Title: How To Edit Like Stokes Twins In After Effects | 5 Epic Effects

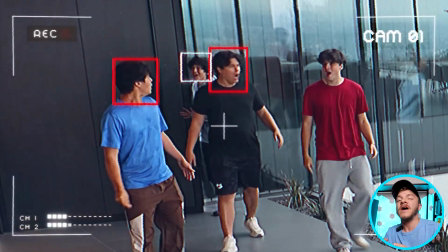[0:00]
I'm going to be showing you the 5 most used effects from the Stokes Twins videos here on YouTube.
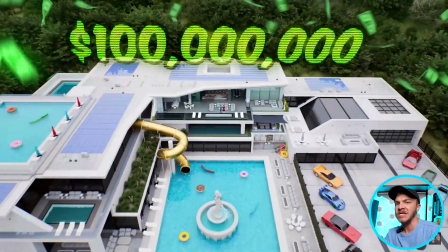[0:05]
We're going to show you how to animate money to count up and track into your scene. How to animate light sweeps to highlight an object, a person, or a thing.
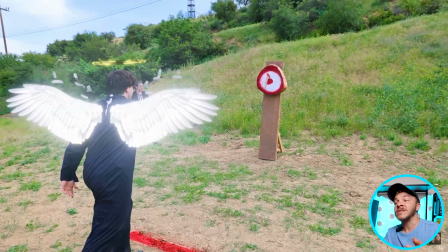[0:12]
Incredible motion tracking that's going to let you turn someone into an angel, or essentially track anything to their body like this, or this, or this.
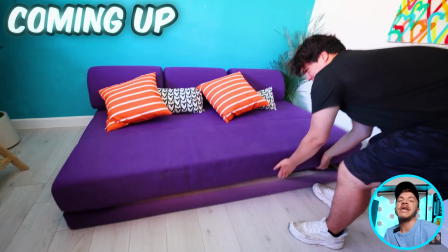[0:20]
The incredible Stokes Twin glow pop, but more specifically, how to open up something and get hit by God rays.
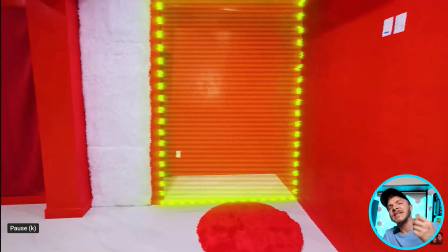[0:27]
How to 3D track animated dash lines into your scenes,
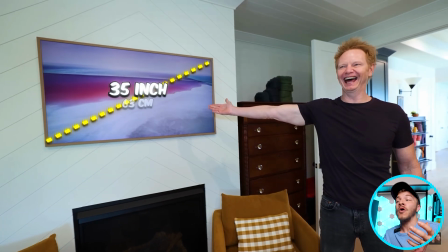[0:31]
maybe to show off how big a TV is, or where a room inside a wall is gonna be. Are you ready to learn how to edit like the Stokes Twins in After Effects? And this incredible tutorial is brought to you by my sugar daddy, Squarespace.
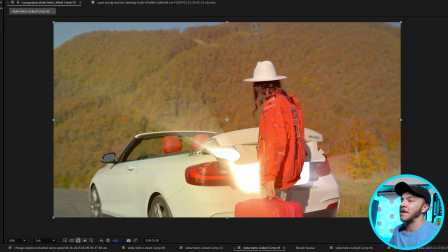[0:45]
So you can see here in After Effects, I'm gonna start with the effect where if you open up something, you are just hit with beautiful God rays and something so glowy. They use that here in the Stokes Twins videos, and it's so freaking easy, guys. I'm about to blow your mind.
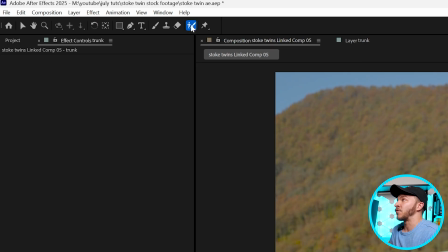[0:59]
So I'm actually gonna come up to the top here and grab the rotobrush tool, and I'm going to select on the trunk.
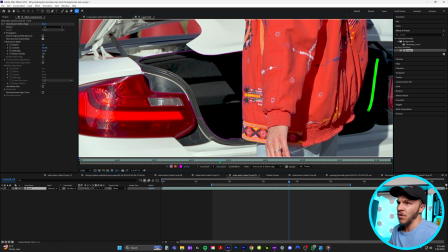[1:04]
And this might sound a little silly, but we are literally just going to mask out the inside of the trunk.
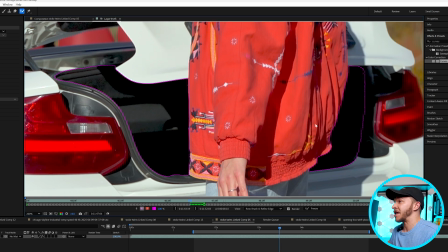[1:09]
I'm just gonna go over frame by frame. You can see here I have the blacks of the trunk selected.
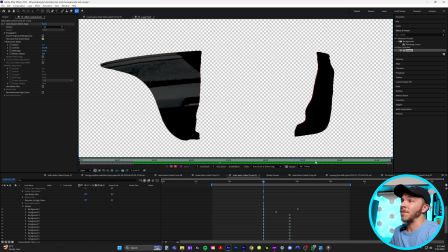[1:14]
And you can see right here, I have the trunk perfectly masked out and ready to go.
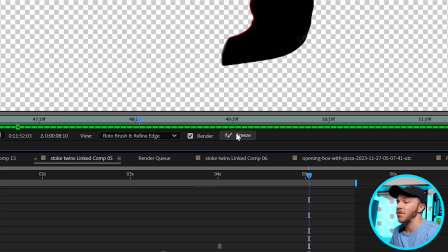[1:18]
And once you've masked something out with the rotobrush, you'll come down here where it says freeze and click on that to lock in your mask.
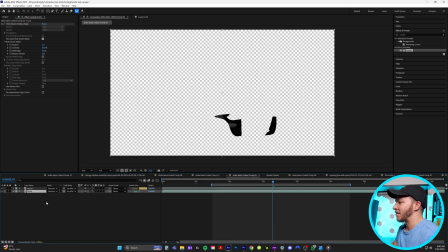[1:24]
And so I'll just duplicate this footage really quick because now it's just a mask. And on the bottom layer, I'm going to delete the rotobrush tool.
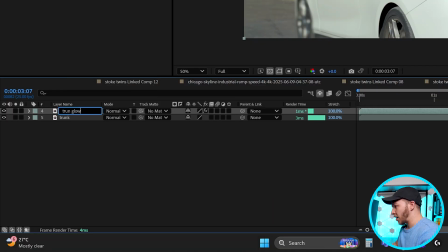[1:31]
I'll name this top layer trunk glow, and then the bottom layer slate.
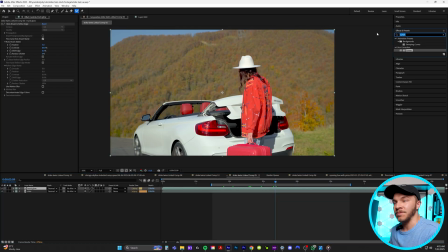[1:35]
So to achieve this effect, we're gonna come up to the effects and presets, and I'm gonna type in the effect fill. I'm gonna drag fill, and I'm gonna bring it on top of our mask. So you can see here, our trunk is just red. Now what we're gonna do in the effect controls, we're actually going to change the red to white.
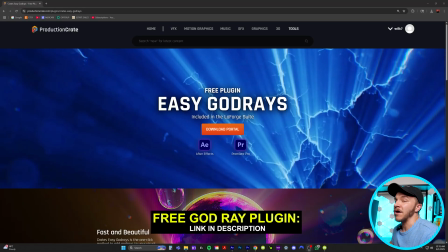[1:52]
So now you can see we have this white solid inside the trunk. Now, if you don't have this plugin already, I don't know what you're doing with your life because it's a free plugin.
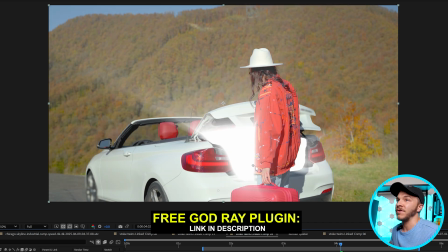[2:00]
I'll link it in the description below. But in effects and presets, we're gonna type in God rays.
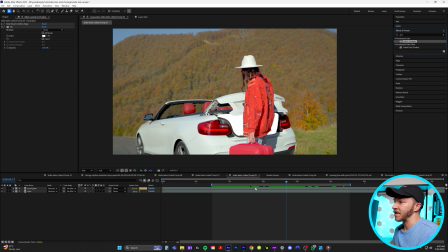[2:05]
Now, this is the best effect literally on earth. Watch what happens. When I put it on this layer, it creates God rays, and I'm gonna come to the effect controls and click on position,
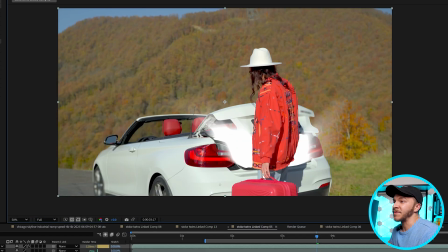[2:14]
and I'm gonna change the position of these rays to be shooting out however I want. This plugin is amazing because you can see here it will automatically wrap around your character.
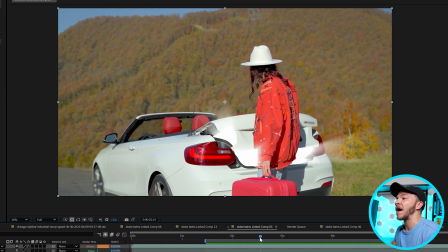[2:23]
And so let's watch that back really quick. You can see the second she starts opening this up, the light starts shooting out, and it's so freaking cool and incredible.
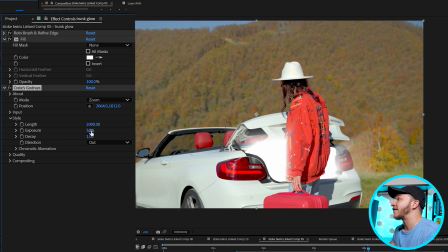[2:31]
So with the God rays effect, to make this even cooler, is in the effect controls, we can actually crank up the length to be super long.
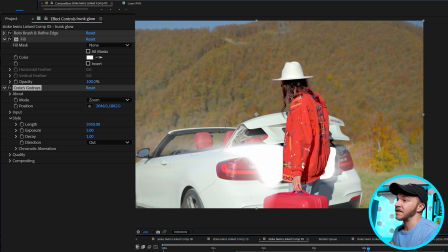[2:39]
I'm changing the length to 6,000 here. And if I move the position, you can see all the different ways I can move the light to be shooting out of the trunk.
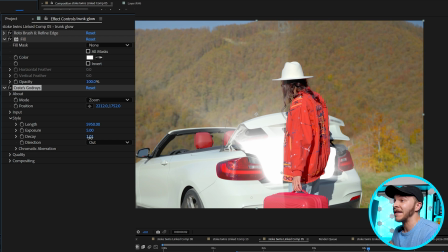[2:47]
And with decay, you can just change how thick the light is shooting out throughout the entire scene.
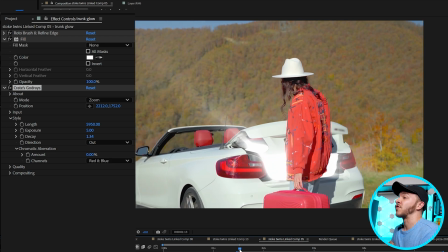[2:53]
So I'll crank the decay up a little bit. So now if we watch that back after we've increased the length of the rays, you can just see how incredible it is.
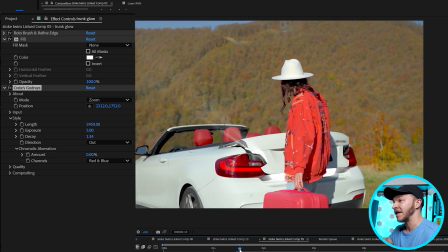[3:00]
It just instantly fills up the screen with God rays and glowiness. And let's say we want to change like the color of this glow.
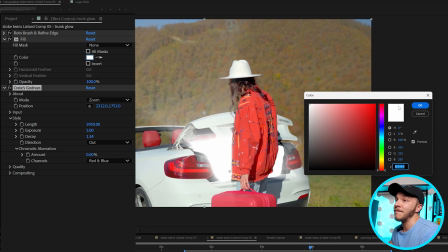[3:07]
All we got to do is go back to fill, and let's say maybe we want to change it to like yellow.
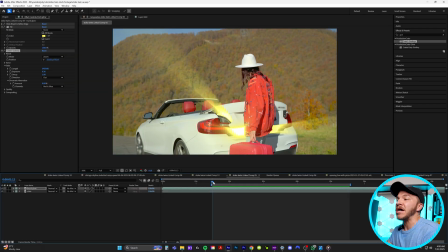[3:11]
And so now it's like she's opening a treasure chest and there's gold inside.
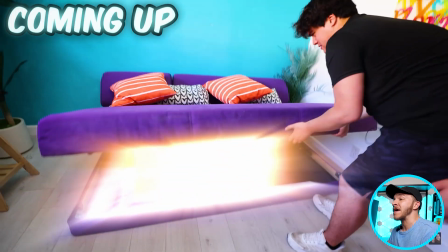[3:16]
And that is how you make a cool glowy animation like the freaking Stokes Twins.
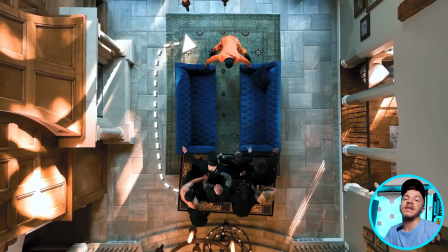[3:21]
And then the next effect the Stokes Twins use all the time is animating 3D tracked dashed lines into their scenes.
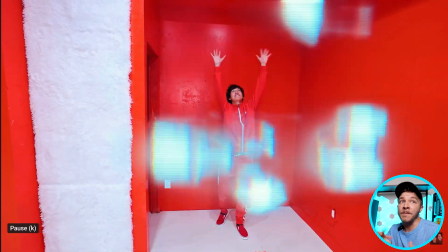[3:27]
They'll use it to showcase the barrier between a room.
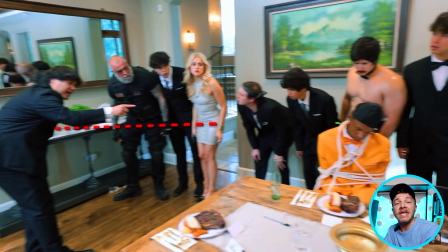[3:30]
They'll use it to show space between somebody and an object, maybe how big something is on the wall. The line effect is incredible, and I'm gonna show you today how to use it in the 3D tracked sense,
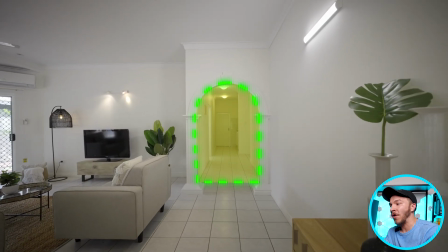[3:42]
where you can showcase where a window, a wall, an object is with a 3D tracked dashed line.
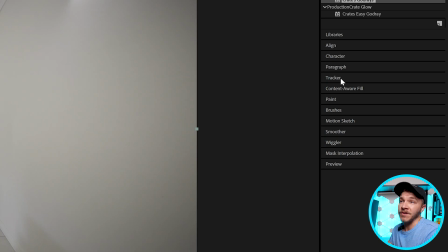[3:47]
So in After Effects, the first trick is clicking on our clip, going over here to the right, hitting the tracker panel, and we're going to track camera.
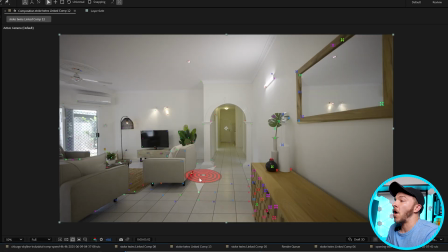[3:54]
When it's done tracking, you'll see all your colorful tracking points,
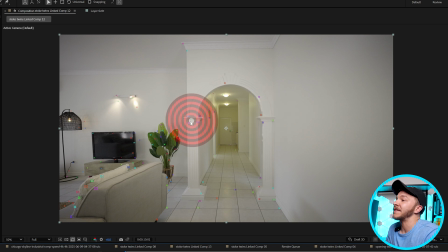[3:58]
and you'll just select a target that's the flattest against the wall that you want to put your dashed line.
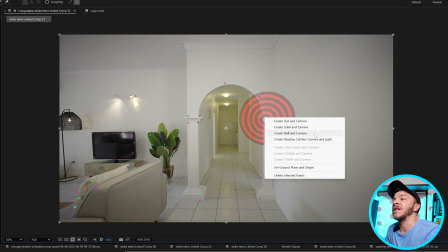[4:04]
And you're going to right click on this target, and you're going to click create null and camera.